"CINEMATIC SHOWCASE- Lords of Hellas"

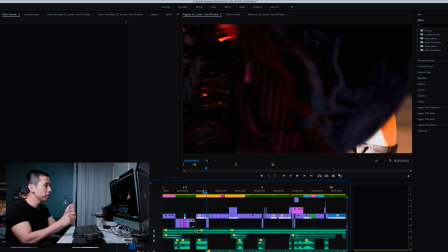[5:24]
And then along with the camera movement that was involved here with the fire pit,
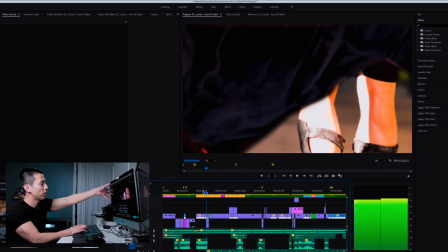[5:28]
so as I was moving the camera to the side, and then one of my friends was recording from the back here from the cape,
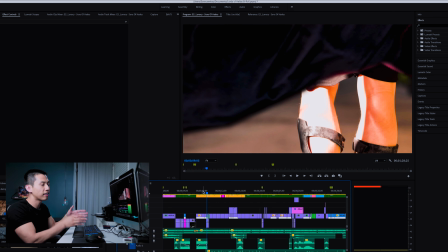[5:34]
I saw like, wait a minute, these kind of like have that wavy indentation that can match together and also have a similar color profile going from like a dark red to black to scarlet again.
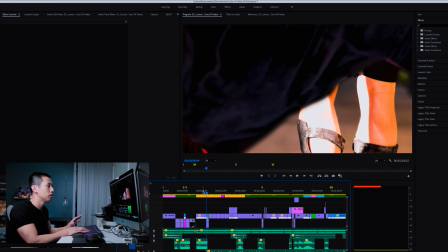[5:45]
So this transition alone probably took me like the whole night just to
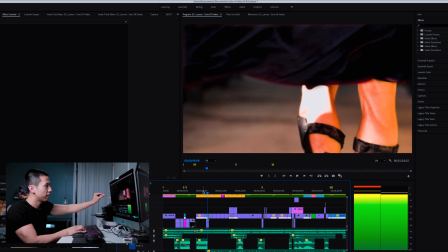[5:50]
tie in every single detail and then feather out everything one by one to make it super smooth.
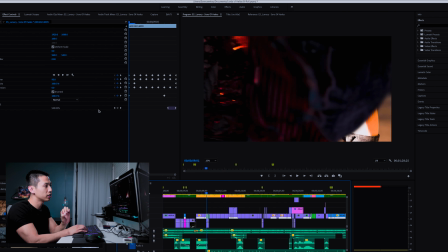[5:56]
There are 2 key things that I did here. When you're looking for a smooth, seamless transition, you should look for a mask that matches in color and or texture.
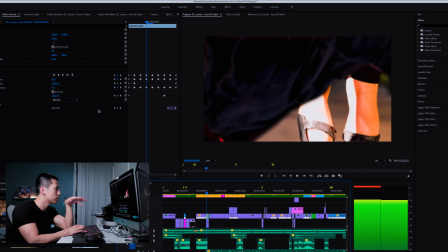[6:02]
And then in order to make it a very, very smooth transition, what I also did was I used opacity.
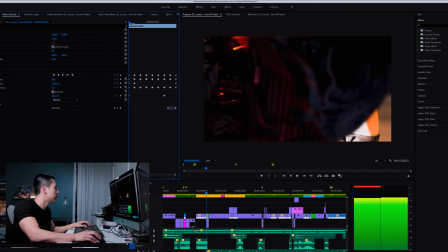[6:08]
And then if you look here, right, so opacity in the beginning started at 100, and when I keyframed it here,
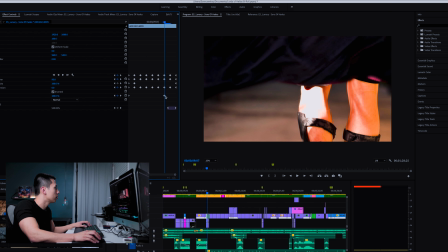[6:13]
and then it smoothly went down all the way to, with every millisecond or segment that I'm going here,
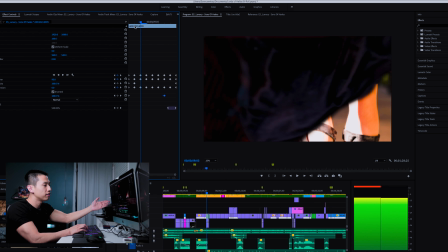[6:20]
100 is going to like 95 to 85% to 80% to 76%,
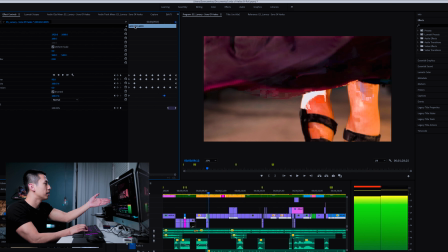[6:24]
all the way down to 0 when you finally see the cape just move in. fully here.
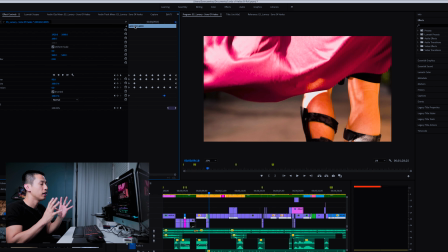[6:30]
So now the opacity would be at 0 to show the cape, and that's how I really transitioned it into this clip shown here.
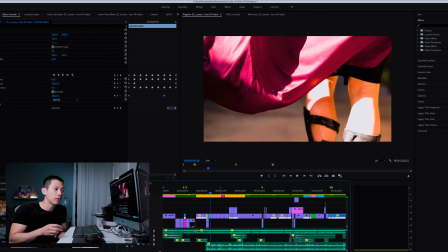[6:36]
The second biggest tip that I have is to learn how to manipulate sound. Just because you have one sound effect doesn't mean it can be used in one specific form. For example, in this flag clipper, I used it twice. The first one was used at like 80% and the second one was used at like 50%, and they form completely different sounds.
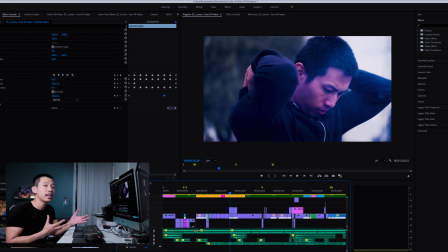[6:51]
By the percentages, I mean by like the speed of the clip. Now for the rest of the editing process, I'm going to give a brief overview of each god as we go through them.
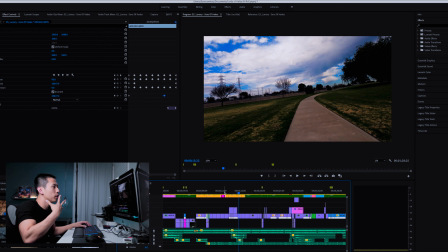[6:59]
Just really quickly, very surface level, it's not going to get too technical. So the idea was to always introduce something brand new into every single segment of the god I was covering.
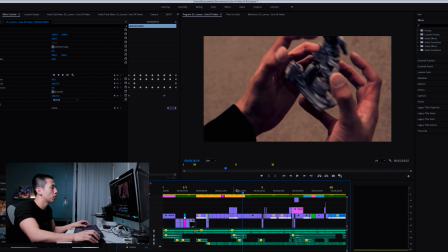[7:07]
And here I was doing Hermes, right? So I wanted to incorporate a hyperlapse effect, which I did with a GoPro.
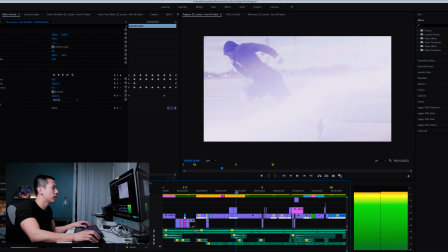[7:13]
And in order to do that, that's why I used the whole running sequence for Hermes.
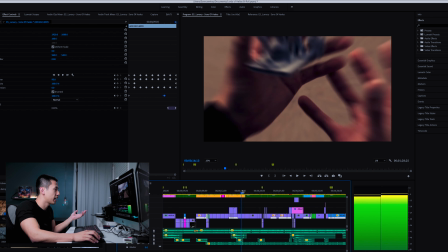[7:18]
The idea was that you're trying to catch up to the god, and then here he appears.
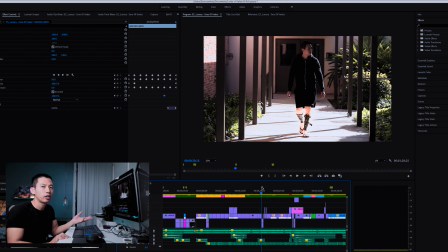[7:22]
Now the theme of the entire segment is that in Lords of Hellas, you're building armies and you're praying to different gods and increasing your attributes and strength. So I wanted to visualize that as I'm walking down through the hallway, or as our hero's walking down through the hallway and gaining various pieces of armor when he remembers like the journey he went through for each god.
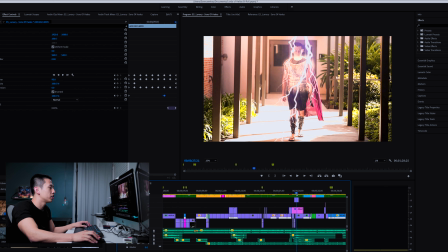[7:41]
And of course, Zeus being the god of thunder, as chest armor is put on, that's when lightning strikes,
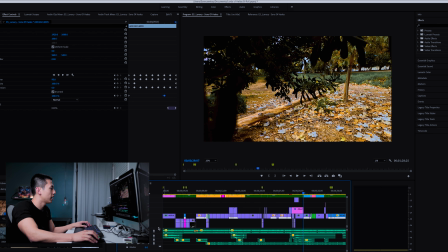[7:48]
thunder sounds appear, and then you have various thunder sounds in order to match the lightning.
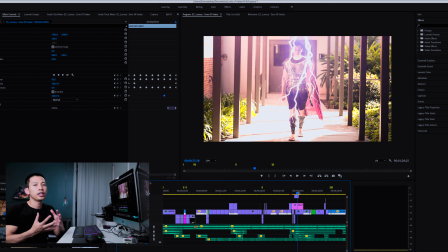[7:53]
Now the lightning itself is actually an overlay of a previous video. This one I got from Storyblocks, so I overlaid that video behind it.
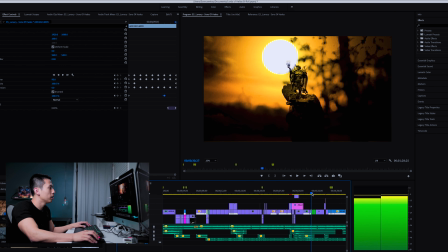[8:00]
So here I use a GoPro for Apollo, and Apollo sat at the top of the branch.
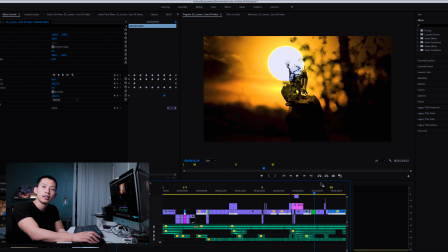[8:03]
Again, use another overlay in order to show a sunset because the sun just never appeared throughout these 3 months of filming.
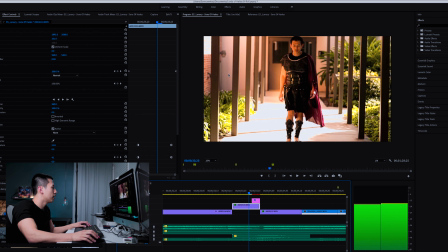[8:10]
I don't know what it was. Now again, working with the mask tool, that's how I got the little yellow halo effect, and then so I figured that would be fitting for this. What I didn't like about this though is that the transition wasn't as smooth as I would have liked it. So see how I'm going from that blurred edge to kind of the side.
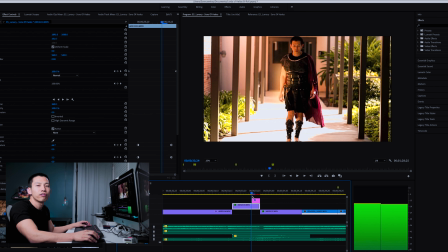[8:27]
That's me being annoying and looking. I don't know where the flip I was looking, but I couldn't find a way to transition it a little smoother.
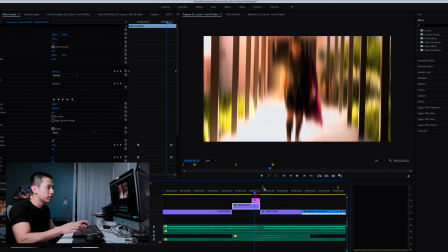[8:35]
That's why I introduced a little blurry glitch effect in order to hopefully mask that just a little bit more.
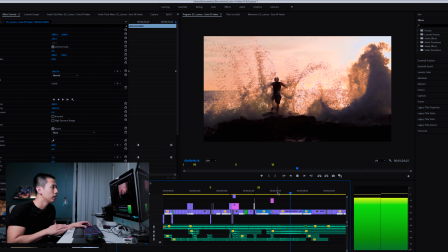[8:40]
There's this pause in the soundtrack where you hear that shh sound, right?
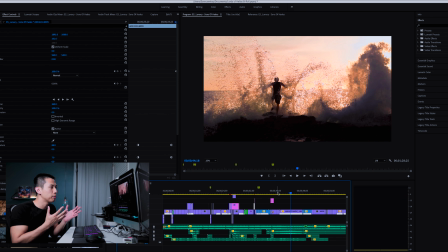[8:45]
So that's not a time when you are cutting between clips back to back, right? This is now, we are now at 44 seconds, and what always helps is to go back to your video, watch it all over again in order to understand pacing. Is your audience breathing? Are they understanding what's going on? Is everything happening too fast?
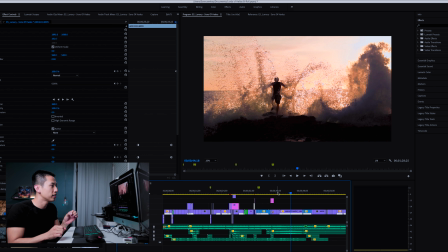[9:02]
What are you trying to tell them? All these questions you want to answer, and especially midway through your video, you want to think about it and address that. And what works out well is that in the song, there's actually this pause, right? It's that smooth psh sound. So for that, that's when I just did a big reversal of the giant wave that happened for Poseidon.
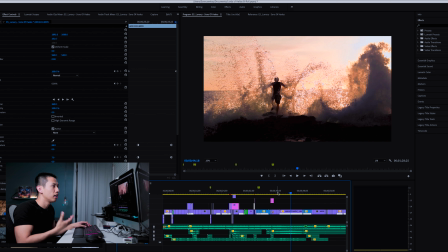[9:21]
So one, it looks like an epic shot, and it also ties in well with the music, and it also plays along to the story, because now we're going from Athena to Poseidon.
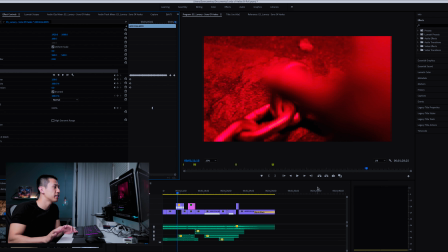[9:29]
If you haven't noticed, right, there are a ton of sound effects that are overlaying the main track.